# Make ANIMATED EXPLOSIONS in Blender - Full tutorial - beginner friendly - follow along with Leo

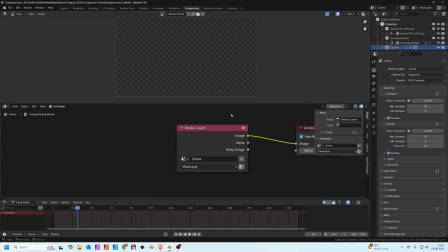745s
In the compositor, we're going to add a little bit of glow. So let's just render one of these frames.
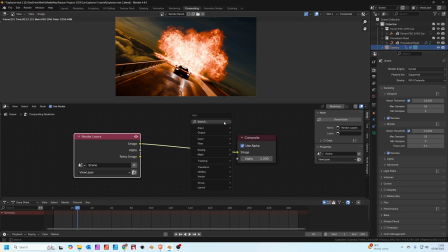749s
So in the compositor, we're going to press Shift A and we're going to search for a glare node. And we're going to change it from streaks to bloom. Adjust the strength down a bit because I don't want it to be too overpowering. So just a little bit of bloom gives a nice glow around the headlights.
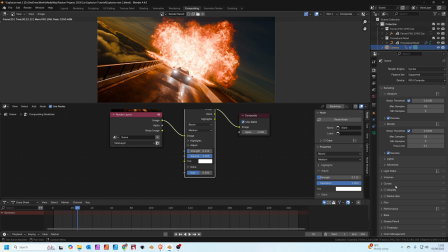766s
Also under where it says the render properties, we're just going to make sure motion blur is turned on.
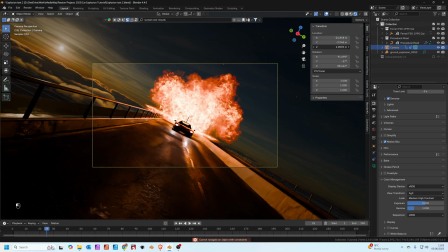772s
And I'm just going to tweak the position of the camera just to be a bit lower, just to make it slightly more dramatic.
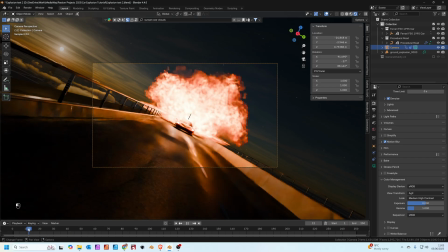779s
Okay, I think that works really well.
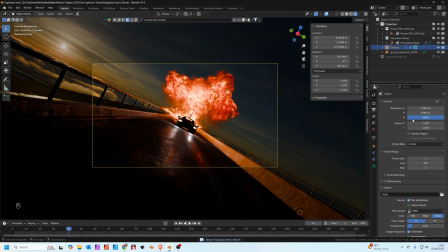781s
Let's get this rendered out and see what it looks like. So for your render settings, I'm going to set the last frame to be 150. Choose an output folder. Set your file format to MPEG video. You can change the encoding as well.
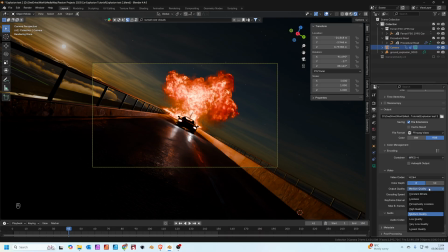797s
MPEG 4 is very compatible and output quality can be perceptually lossless. Remember to save it before you hit render and then go to render animation.